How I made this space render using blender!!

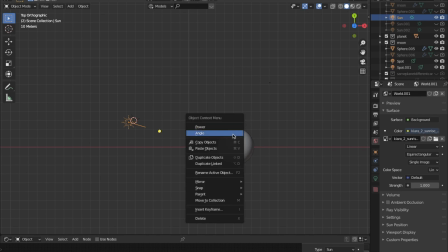[20:23]
So what we'll see is we'll see shadow over here, and I'll see if I can draw it. So here we'll see shadow, whereas here we'll have light.
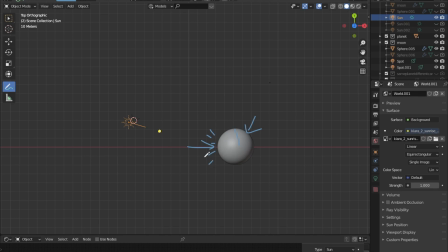[20:41]
Yay, sunshine. So here we'll have light, and here we'll have shadows, and you can see that really well.
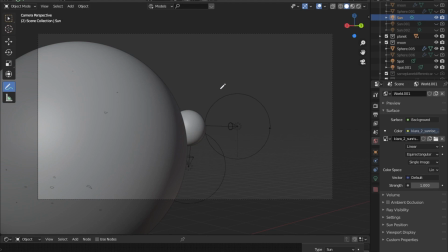[20:50]
You can see that really well from the camera mode. And then for the moon,
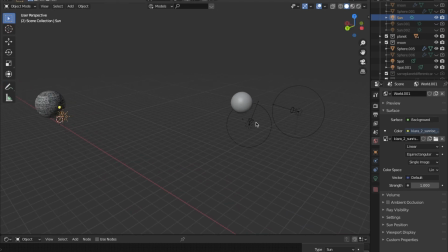[20:57]
yeah, for the moon lighting, actually, I used 2 spotlights. So I have one spotlight that's a bit of a like bluish color, and the other spotlight is a bit of a reddish color.
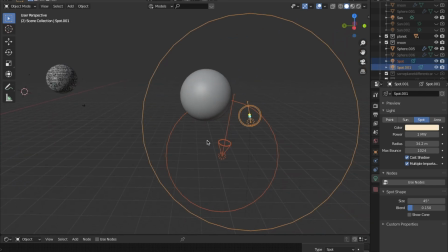[21:13]
So we get this nice contrast between the red and the blue. Now, I think the spotlights might have shifted a bit, but they're supposed to be like that. Anyway, and then like that.
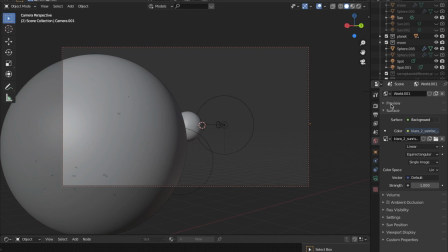[21:26]
Oh, and then for the background, now for the background I wanted to, at first I made it black, so I just came to the background. If I turn off this.
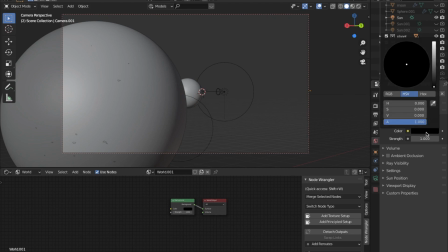[21:45]
So I came to the background and I made it completely black, as you can see over here. But I didn't really like that. I kind of wanted it to be more special in a way. I kind of wanted it to,
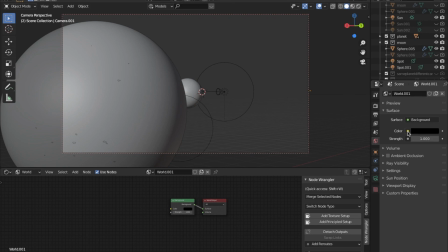[21:59]
I didn't want it to be so boring. So I found an HDRI online.
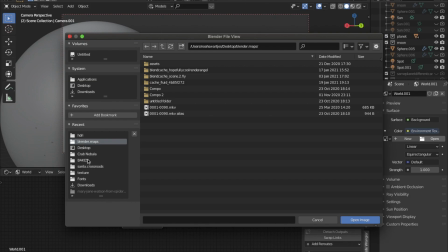[22:06]
It took quite a while to find a free space HDRI because there are not that many. But I found an HDRI of a crab nebula online, and I thought that one looked really good. So here I sharpened the image in Photoshop, and you can see here I have HDRI sharp,
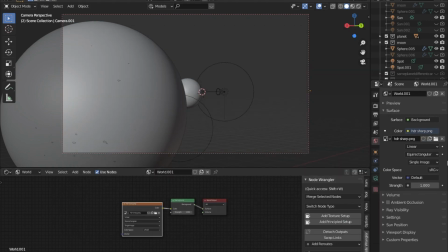[22:24]
and that's that.
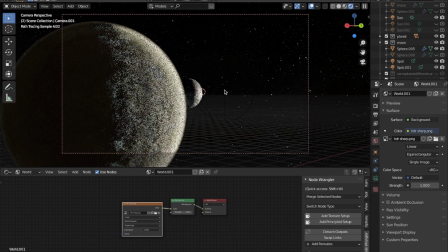[22:32]
So of course, as you can see over here, you can see we have the spotlight over here. I'll actually make it invisible so that's easier to see. We have the spotlight over here. It looks pretty white, but that's just because it's really bright.
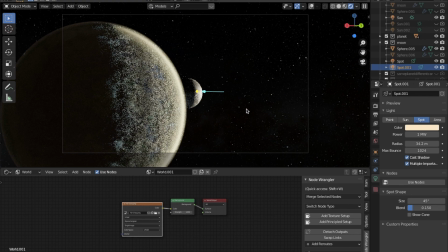[22:45]
It's a 1 megawatt, so that's really, really bright. And then we've got our other spotlight coming over here, and this one's a lot less. It's 50,000 watts.
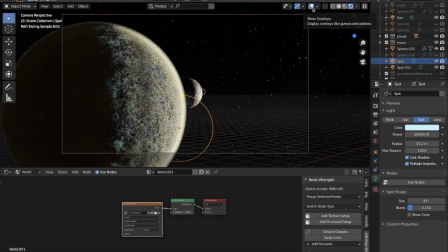[23:02]
So compared to the other one, that's 1 megawatt. That's 1 million watts. This one is a lot less, and that's why you see this just like a bit of a blue shade instead of like an extremely powerful blue light. Because if I also made this one 1 megawatt, if we make that one 1 megawatt too, you can see that
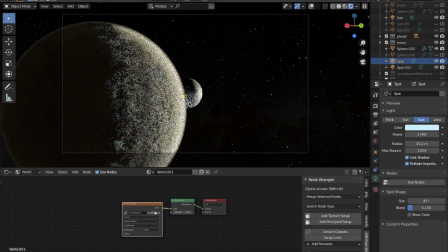[23:21]
you can see that now this one emits a white bluish light, and you can't see any details. So that's why I had it at 50,000. And I also think that it gives it this nice contrast with the white.
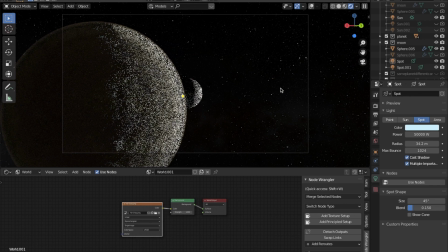[23:37]
I mean, it's supposed to be a bit of a reddish, but I guess with the white. And then we have our sun, and our sun has a strength of 20 because the sun's strength is always a lot more than a point spotter area strength, of course, as you can see.
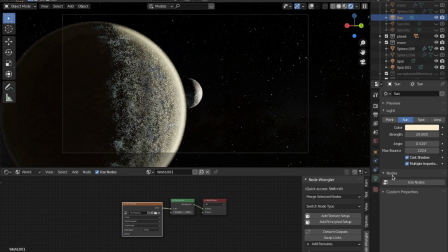[23:53]
And because it's got this reddish color, we kind of get this, or not reddish, kind of yellowish color. It matches the atmosphere and the clouds.
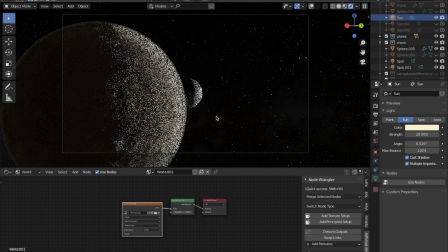[24:09]
And that's it. That's how I made this space render. So, if you liked the video, don't forget to leave a like. In the next video, I'm actually also going to do another space video. You can see the post on my Instagram channel.
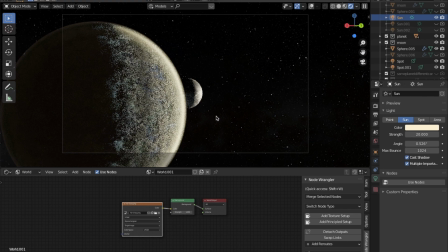[24:25]
And in that one, I'm going to be showing you how to create this kind of like a background like this.